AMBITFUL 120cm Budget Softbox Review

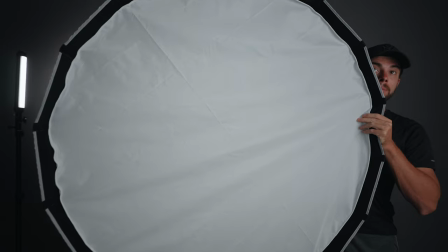[0:00]
Hey everybody, and welcome to another video. Today we're going to take a look at AMBITFUL 120 centimeters wide softbox. Quick disclaimer, AMBITFUL did send me this softbox for review, but this video isn't sponsored. First, let me share with you what you're going to get in the box.
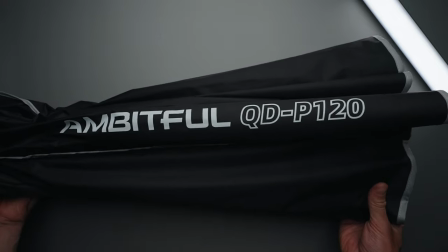[0:14]
You're going to get a nice storage bag, the softbox itself, two soft diffusion cloths, and finally a honeycomb grid.
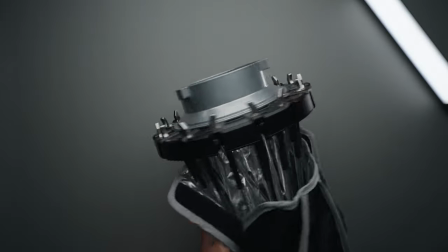[0:22]
The build quality of this softbox is really good.
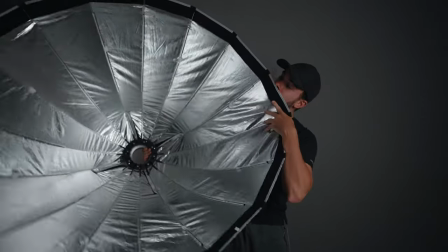[0:25]
I've already had a softbox from AMBITFUL in the past, the AMBITFUL 70 centimeters wide softbox, and it had really good build quality, and this one is pretty much the same.
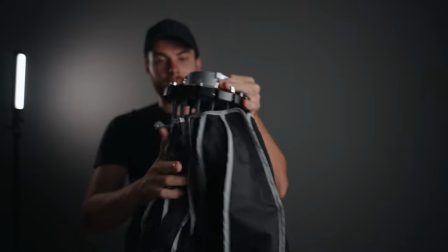[0:34]
It has really great build quality. The frame is built out of metal, of course, and the softbox itself is built out of softbox material, but everything feels really premium and really top notch. But what I did notice about this particular softbox compared to other softboxes I've used in the past is the side
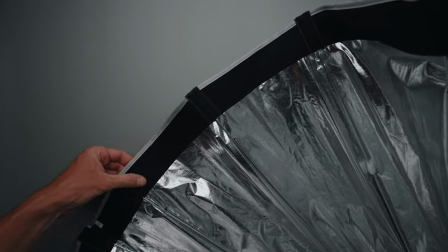[0:52]
velcro on the edge of the softbox where you attach the soft diffusion cloth and also the honeycomb grid.
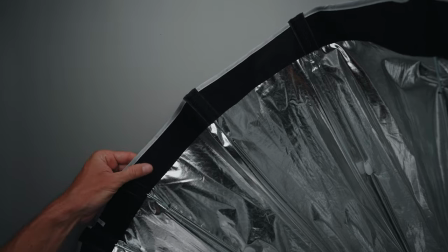[0:59]
You have this velcro thing to attach those things to the softbox. On this softbox, it's a bit less sticky.
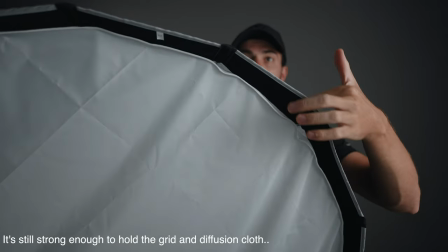[1:05]
It's not as sticky as on other softboxes I've used. So when you try to remove the honeycomb grid or the outer diffusion cloth, it's much easier.
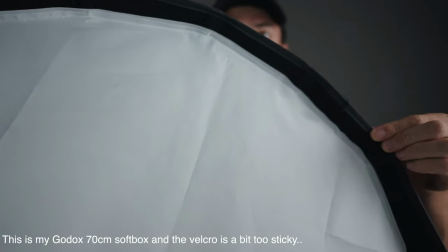[1:14]
You don't have to really pull it as hard as on other softboxes. I think that's a really nice touch from AMBITFUL. Another thing that also surprised me about this AMBITFUL softbox is the weight.
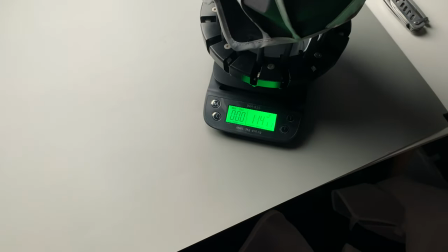[1:25]
Although it's 120 centimeters wide, it's not super heavy. It weighs only 1.85 kilograms.
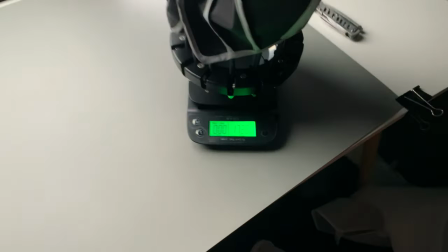[1:33]
I've measured the weight, and I think it's pretty light for the size of this softbox.
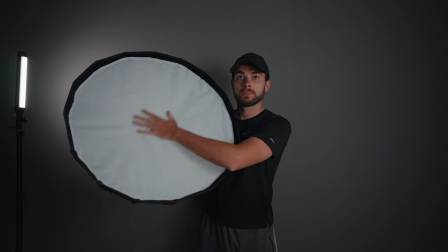[1:38]
For example, my other Godox 70 centimeters wide softbox weighs just 1.4 kilograms. So not a big difference in terms of weight between my small softbox and this big one. Pretty nice. Now let's talk about the obvious 120 centimeter size, why going bigger is better.
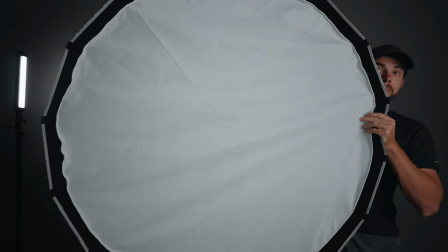[1:57]
With a bigger softbox, you essentially increase the size of the light and hence make the light softer.
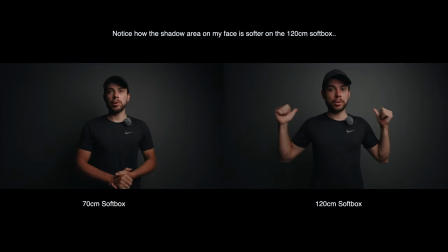[2:03]
The bigger the light source compared to the subject, the softer it is. But there are some downsides as well.
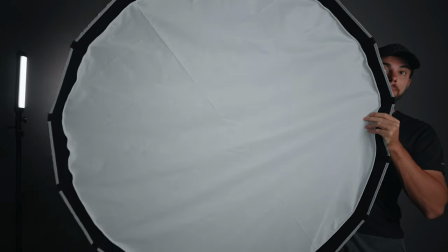[2:08]
For one, it is going to be really bulky, so you need a bigger room to handle this kind of a size.
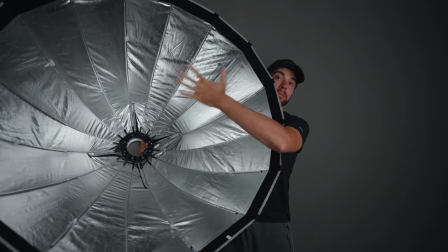[2:15]
Second thing is output, light output. The bigger the softbox, the more light output you need.
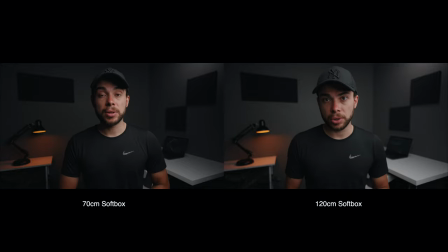[2:22]
And finally, the bigger the softbox, the more it is going to spill in the background, so you'll have to use the grid and also maybe some flags if you really want to control your light. For me personally, none of this is an issue because I do have space in my room for this softbox. Also, my light is powerful enough. And finally, I kind of want it to spill light all over the background because I want to raise the light ambience in the background. So for me, it's working really well. I'm just too big of a fan of soft light,
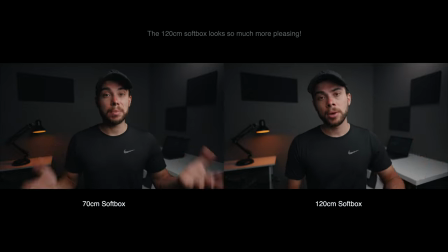[2:54]
and this softbox provides me exactly the light that I want because it's so big and also so soft.
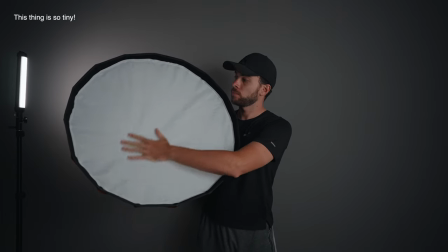[3:01]
Compared to my old 70 centimeters wide softbox, in my opinion, there's a big difference. You know what? Talk is cheap. Let me show you a couple of comparisons between this 120 centimeters wide softbox and my old 70 centimeters wide softbox from Godox. All right, and right now I'm using the 70 centimeters wide softbox from Godox, and as you can see, it makes a big difference. This same shot looks completely different. For one, this side of my face now is more dark. You can see it looks a bit more contrasty. The difference between the highlights on this side of my face and the shadows on this side of my face is harsher, if that makes sense. The roll-off between the highlights and the shadows is stronger. With the bigger softbox, it's more gradual. It's like goes softer from highlights to shadows, but with this one, it's a bit more contrasty, much stronger. And also, if you take a look at the background, it's much darker now because this light is smaller. And by the way, I'm not using the grid on the softbox, and I wasn't using the grid also on the bigger softbox.